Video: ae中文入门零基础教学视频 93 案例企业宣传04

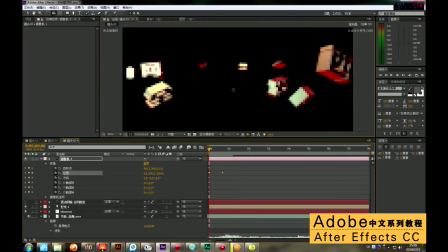[11:56]
这个角度不是特别好
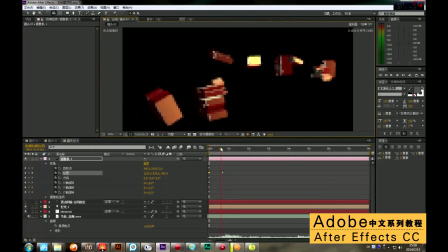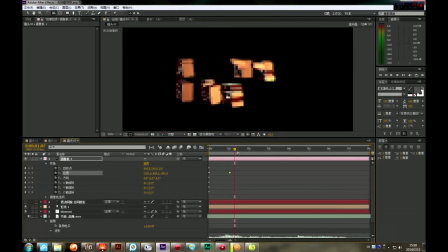[12:06]
往后引一下
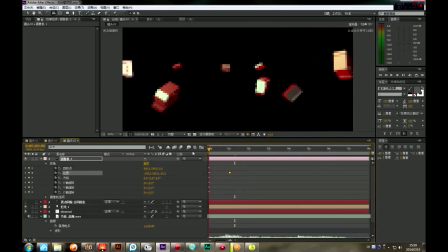看一下按一下数字键零
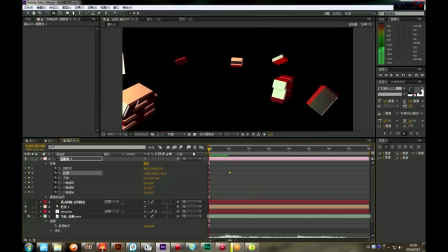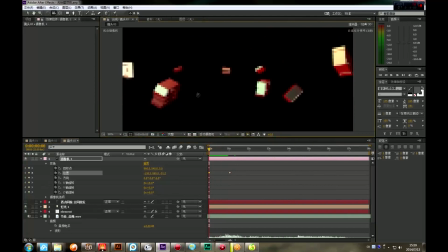[12:28]
角度再往下轻一下类似于有一些这种转场效果再往下稍微调一下羊翘
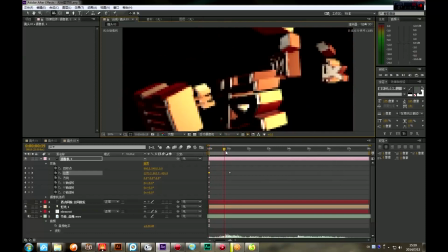[12:41]
这个镜头还可以这只是作为一个转场而存在的我们按下速键零件看一下
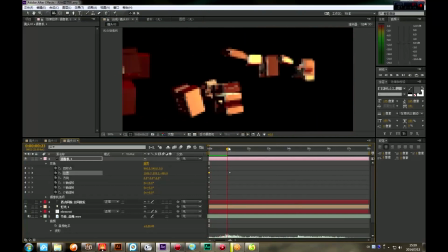[12:50]
还行看一下再将这个指针的往后移一下这是我们的这个摄像机一的这个效果
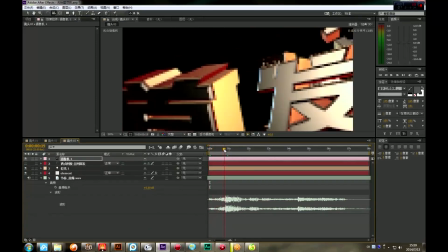[12:59]
这个前面灯灯灯几下过去以后呢我们再去从这个镜头里面再去给它切到下一个摄像机的这个角度上面来所以说呢我们要将这个摄像机呢给它从中间的给它裁开所谓将这个摄像机呢Ctrl Shift加D给它做一个剪线
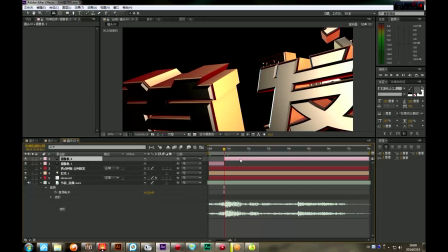[13:17]
然后我们再将这个摄像机呢上面的这个摄像机它按下快捷键U键将它所有的关键证呢全部给它删掉那这样的话其实就等于我们在这个尸口中呢又创建了一台摄像机只不过这个摄像机呢
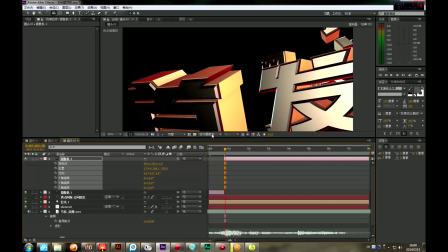[13:28]
跟我们之前这个摄像机呢没有任何关系因为呢我们在这里呢在这个尸口窗下方这里显示的是活动摄像机啊
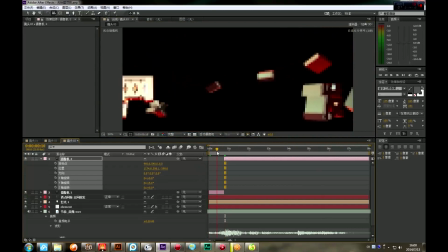[13:35]
就是这个指示移动到哪个位置这个位置显示的是这个摄像机的画面所以说在这里呢就显示摄像机的画面当我们这个指针拖拽到摄像机2的画面的时候呢
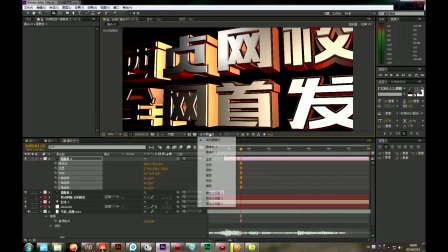[13:45]
这个射口窗就会显示摄像机2的画面如果我们切换到这个摄像机2的画面不管我们怎么去移动它
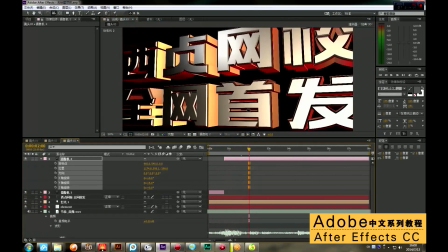[13:52]
我们这里呢我们首先移动的首先都是这个摄像机2的一个画面啊这个一定要注意所以说在这里呢默认的时候呢应该是活动摄像机啊
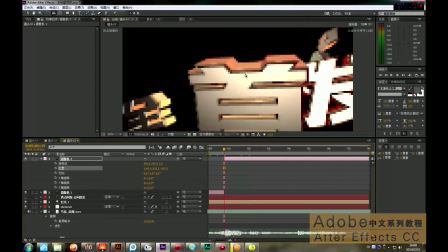[14:03]
我们先将这个摄像机它的这个关键声呢先不给它打我们先调整这个摄像机的这个角度啊先看一下
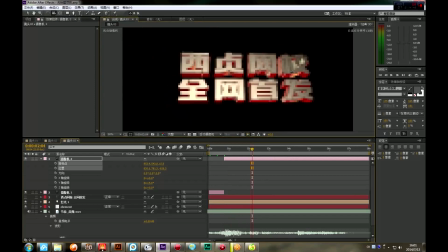[14:12]
移动到这个位置上来调整一下按住鼠标左接先调整一下来这个角度有一个这种仰角的这种效果
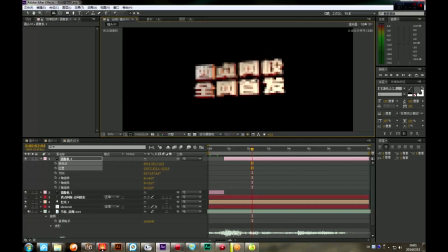[14:22]
因为这样的话我们可以看到这个文字的它的这个立体效果好吧基于这个角度我们看一下它是这样
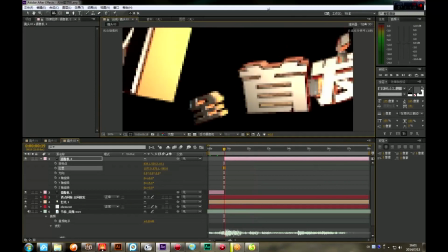[14:33]
所以这个镜头呢我们可以往前推基于这个镜头的这个角度呢
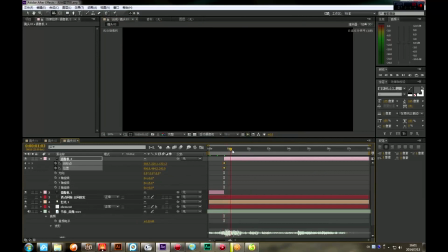[14:38]
往前推将它这个目标点和位置呢给它K关键帧然后往后移移动到第二秒钟这个位置上呢往后到
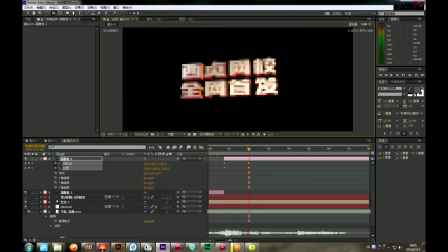[14:49]
然后按住手标中键往右一点往右移一点我们看一下这个镜头哗一下过来好了我们现在这个两个镜头
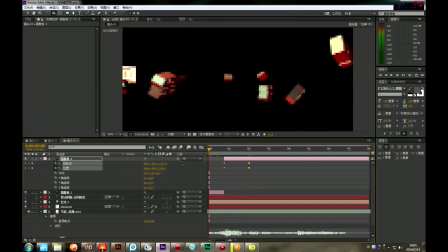[15:00]
在同一个合成组呢中的已经给它做完了然后我们按下数字键零件先观察一下它整体动画效果
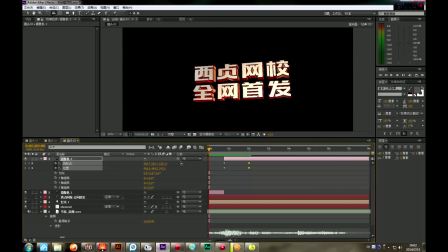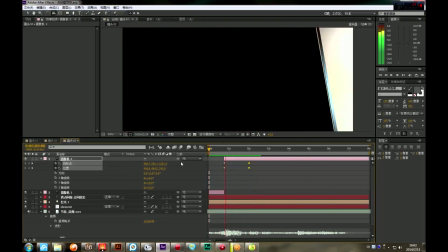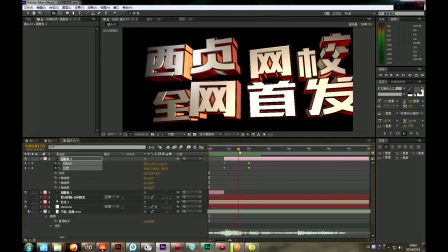[15:22]
到这儿过来然后我会发现在这个这里呢这个文本聚合的这个速度呢有些快了
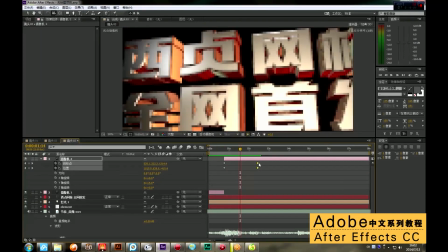[15:29]
还有就这个摄像机的这个跑的这个速度也有快有点快啊
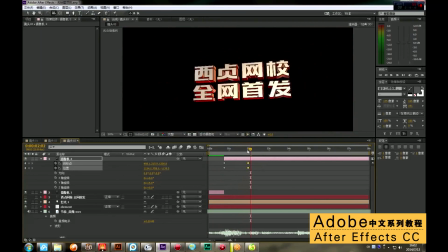[15:37]
我们将这个移动到这里啊让它落款的这个速度快一些然后到后面呢移动到这个4秒钟这个5秒钟这个位置上呢
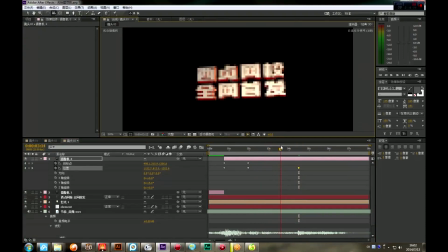[15:46]
再给它稍微往后动一点点那这样的话它会有一个这个运动趋势在这你注意看我们这个时间线往后拖转的时候这个文本呢还是给它还是会有一个向后运动的动画在里面这样的话这个文本在空间里面运动的显示的效果更加生动一些